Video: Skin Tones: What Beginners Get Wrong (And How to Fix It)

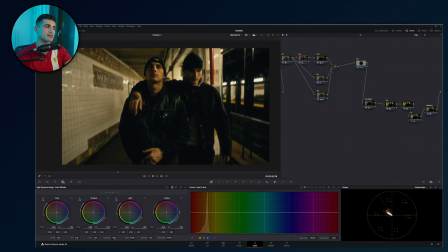[20:26]
Since the brain sees that this is clearly warm and looking yellow, the skin looking more yellow than what we're used to is justified because it is lit by a warm light source, basically.
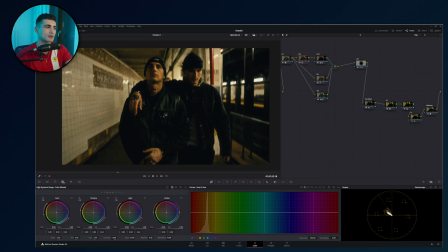[20:43]
So the reason we can get away with skin looking like this because the brain thinks, oh yeah, if they were actually lit like that, it would make sense for them to look like that. So it still looks natural. I've given you the method to make the skin whatever you want it to be.
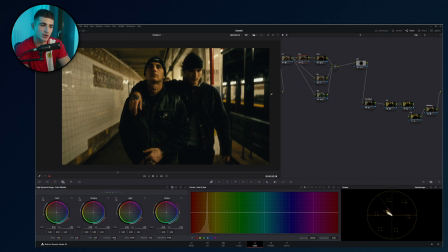[21:03]
But you should know that as you progress through color grading and you work on different footage, you will encounter times when following rules will yield a worse result than not following them. Because color grading, at the end of the day, is art. So as much as we like to talk about the technical stuff,
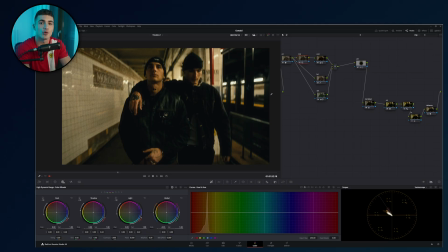[21:22]
you need to have taste and you need to understand what's happening and you need to know color theory to understand the way an image should look. If the concept of having context-driven skin is a little too far ahead for you, don't worry. Because if you're still watching the video, then you have realistically high chances of becoming one of my best students.
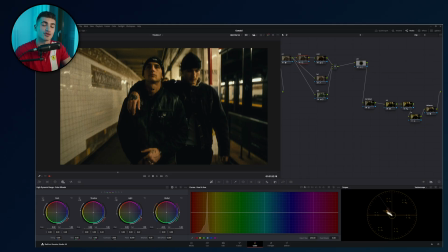[21:41]
All you want to do if you want to go ahead and end your color grading confusion is just check the top link in the description, which again takes you to my online Color Kings Academy, which if you're curious, it's an online school where I, the teacher, give you assignments,
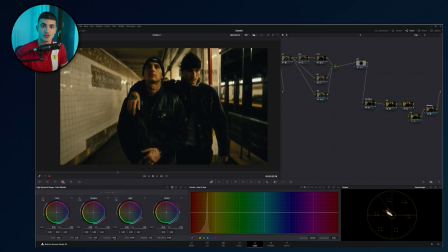[21:55]
have you take exams on color grading, give you lessons, review your footage, tell you where you went wrong, where you went right. And every few weeks, we have new content being added inside. If that piques your interest, I really suggest you go take a look because right now there's still a discount active.
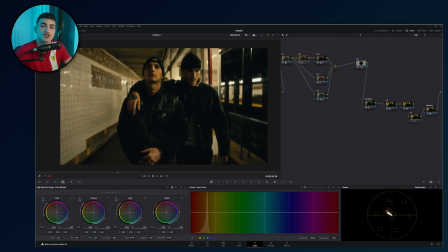[22:13]
That said, I hope I gave you some straight value today. God bless you.